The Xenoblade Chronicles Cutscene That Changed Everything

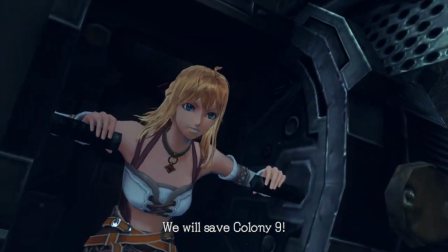[12:11]
Fiora's aggressive charge wonderfully shows her brave nature and Metalface as this insurmountable menace,
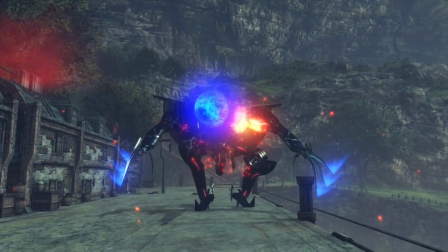[12:16]
but it's the way that Engage the Enemy begins to swell just as Fiora rises from the first shot of Shulk's vision to deliver an onslaught of bullets I adore.
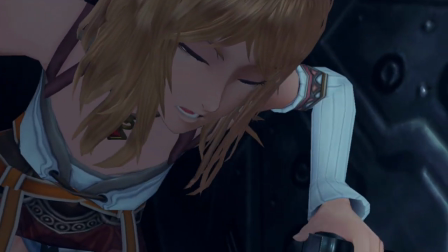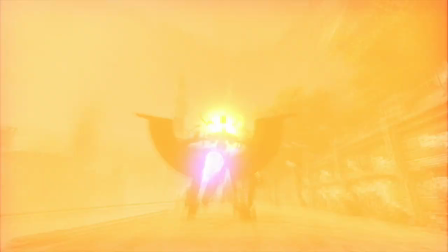[12:30]
She's fighting that good fight, but you can tell that Fiora is getting worn down mentally and physically through her heavy breathing at intervals.
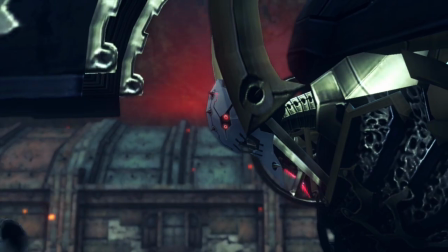[12:37]
But that doesn't matter though, because we get the absolute money shot and the music begins to swell down as she delivers the coup de grace.
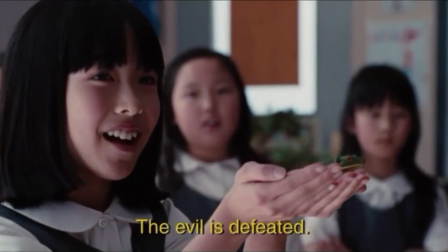[12:43]
So the evil has been defeated, right? Wrong!
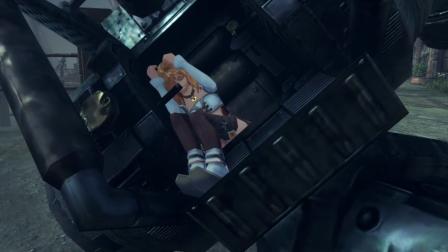[12:47]
Engage the Enemy has been a fantastic song up until this point, but this is where I believe it surely makes a name for itself.
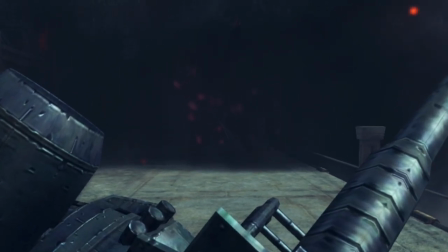[12:53]
After a slight pause, the music picks back up and those notable red lights from earlier peer through the smoke to indicate that victory was not achieved just yet. And good God, this imagery of Metalface's eyes slowly coming into frame is so haunting,
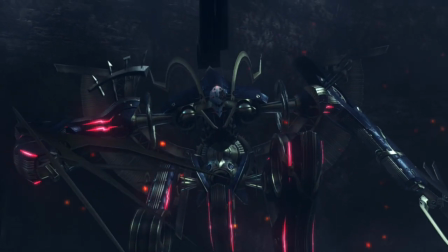[13:08]
and the deep heavy sound he makes when walking towards Fiora is actually terrifying.
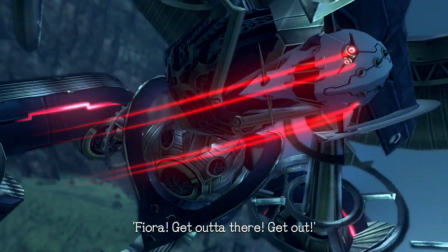[13:16]
He's not just an arrogant foe, but an actual monster.
Oh, it's a monster!
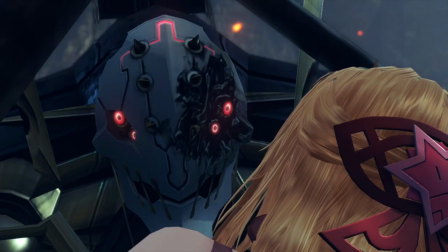[13:23]
Major props to Fiora's voice actress Karina Reeves for selling that true sense of fear.
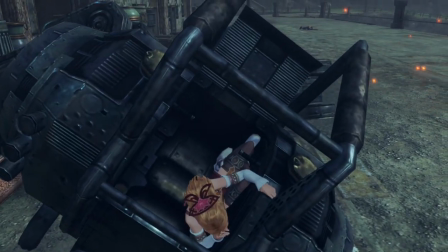[13:27]
I think the last stretch kicks off right when the choir comes in fully as Metalface slowly approaches the
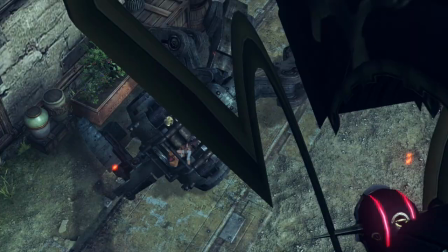[13:33]
mobile artillery's remains and we get this imposing high-angle shot to illustrate Fiora's weakness in the moment.
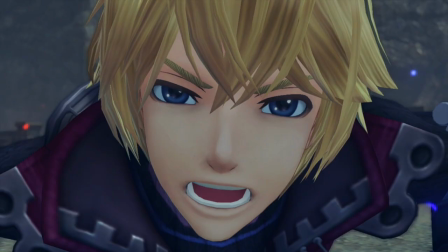[13:38]
And in the distance, we see the same of Shulk hoping for something, just anything to intervene.
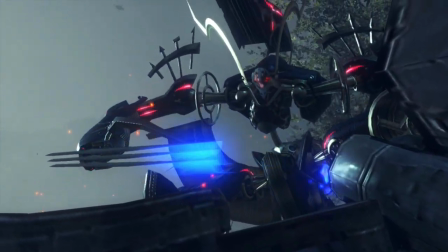[13:44]
The choir builds up as Metalface prepares his claws, and then...
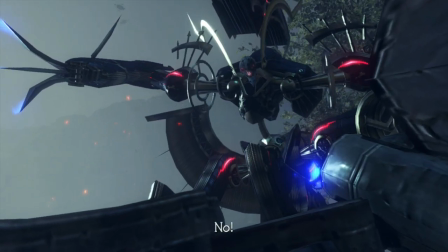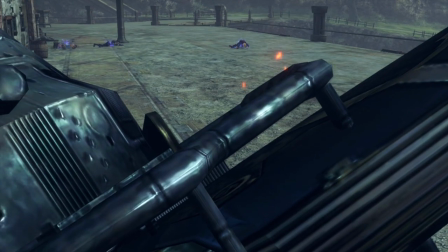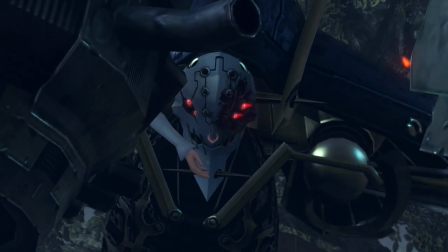[14:00]
That plea and shriek are etched into my mind. It's hard to truly explain the strength of this particular moment,
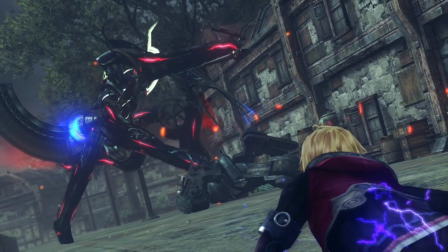[14:07]
but it's the combination of one trying so desperately to stop something they know is coming, and the failure to do so that kills me.
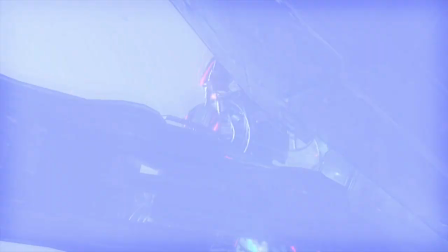[14:14]
And how do you make it worse? You show how it affects those closest to her,
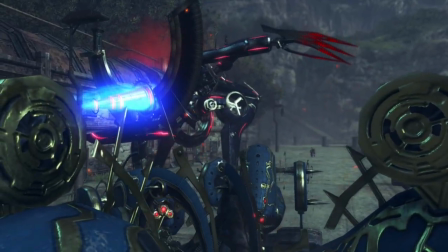[14:18]
and have the villain toss her away like trash to be picked at by the Mechon. Just look at how Dunban's eyes tremble and how heartbroken he is.
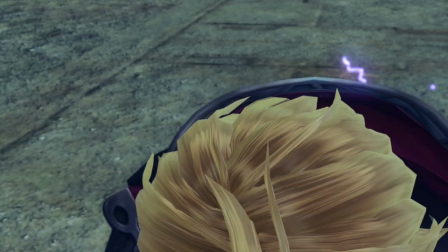[14:25]
I think it's at this moment that the player starts to transition from the state of shock to one of frustration, which is what I believe is the entire point of this cutscene.
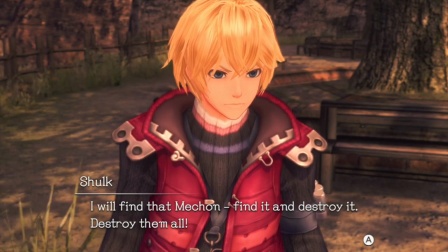[14:33]
Give the player a reason to understand and empathize with Shulk's fury, so they are immersed into the world before the story truly kicks off.
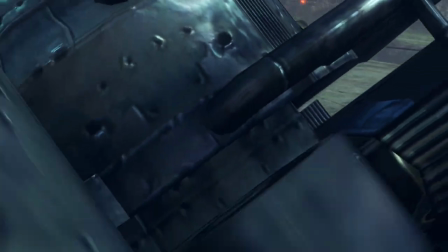[14:41]
And that is very evident with Shulk as he slowly climbs to his feet,
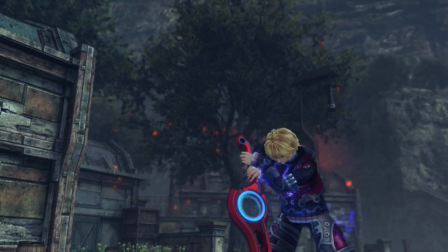[14:45]
and there's a short sequence where you can tell that he's still shaky from the attack and his emotions, but is just powered by pure rage at this point.
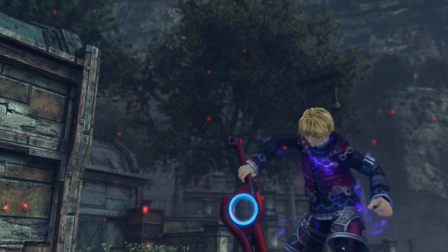[14:52]
The frantic music during Shulk's uneasy movement transitions into the quieter piano as the close-up shot of Metalface's crimson-soaked claws appear on screen,
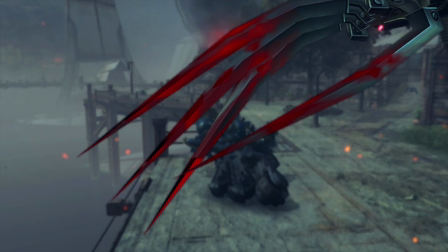[15:00]
which allows for the player to take in what they're seeing and possibly representing the death of innocence.
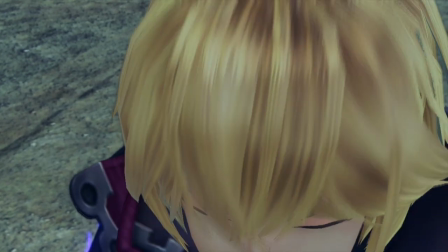[15:05]
One of my favorite details in this scene is the extreme close-up shot where Shulk's eyes, filled with contempt, climb up to meet Metalface.
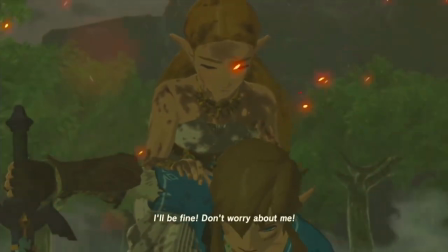[15:12]
It's actually the same reason that the final shot of the Breath of the Wild story trailer hits me every time,
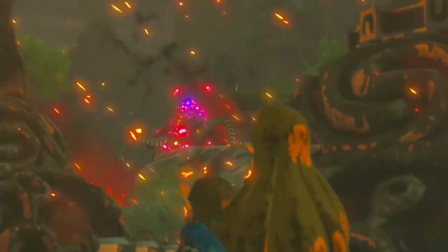[15:17]
because the hero is rising to the occasion and standing up to continue a seemingly unwinnable battle.
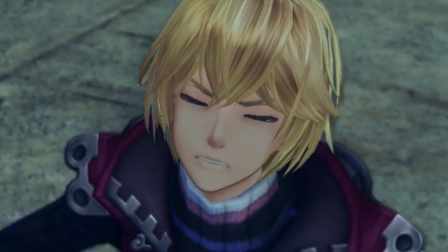[15:22]
What follows is this crushing moment where the anger on Shulk's face evaporates for a brief moment into one of disbelief and sadness.
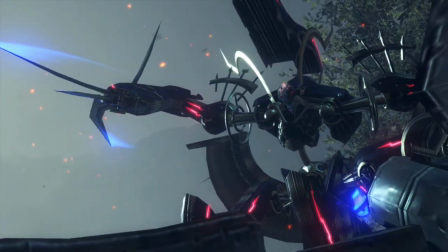[15:29]
He just witnessed one of his best friends from childhood and the one he loved die right in front of him because for the first time he wasn't able to counter a vision.
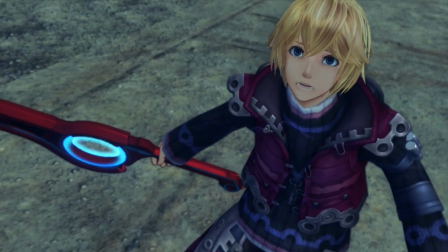[15:37]
Additionally, the lightning dissipates right as his expression changes, which practically seems intentional given the facial changes in Definitive Edition.
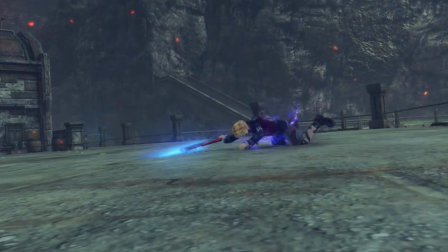[15:44]
It can be explained that it's simply the effects of Metalface's attack wearing off, but I think it could be deeper given the timing.
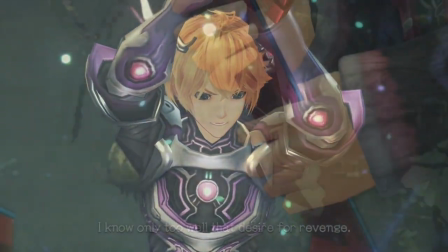[15:50]
We sometimes see the lightning from the Monado or a blue aura around Shulk when he's becoming increasingly aggressive,
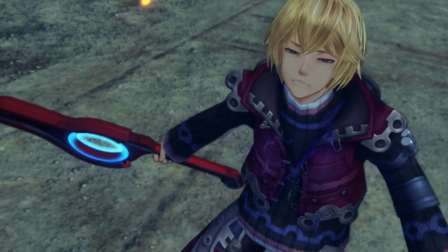[15:56]
so perhaps the vanishing jolts are representative of his dissolving anger for that moment.
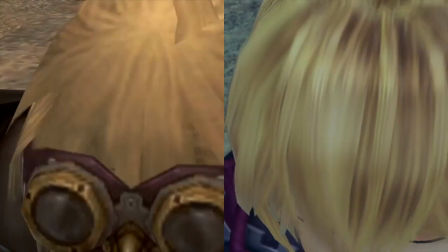[16:01]
Both that shot as well as the next extreme close-up,
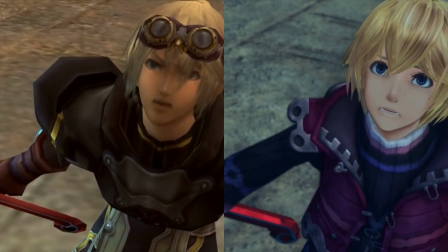[16:04]
I think Definitive Edition does so much justice because you couldn't exactly see Shulk's eyes shift or tell what Shulk's mouth was doing before,
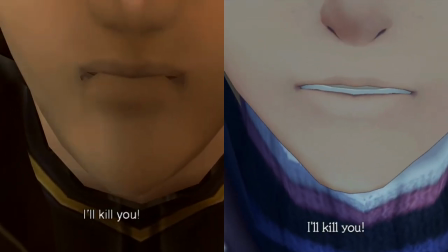[16:11]
but it's very evident here that he is gritting his teeth and almost struggling to get the right words out.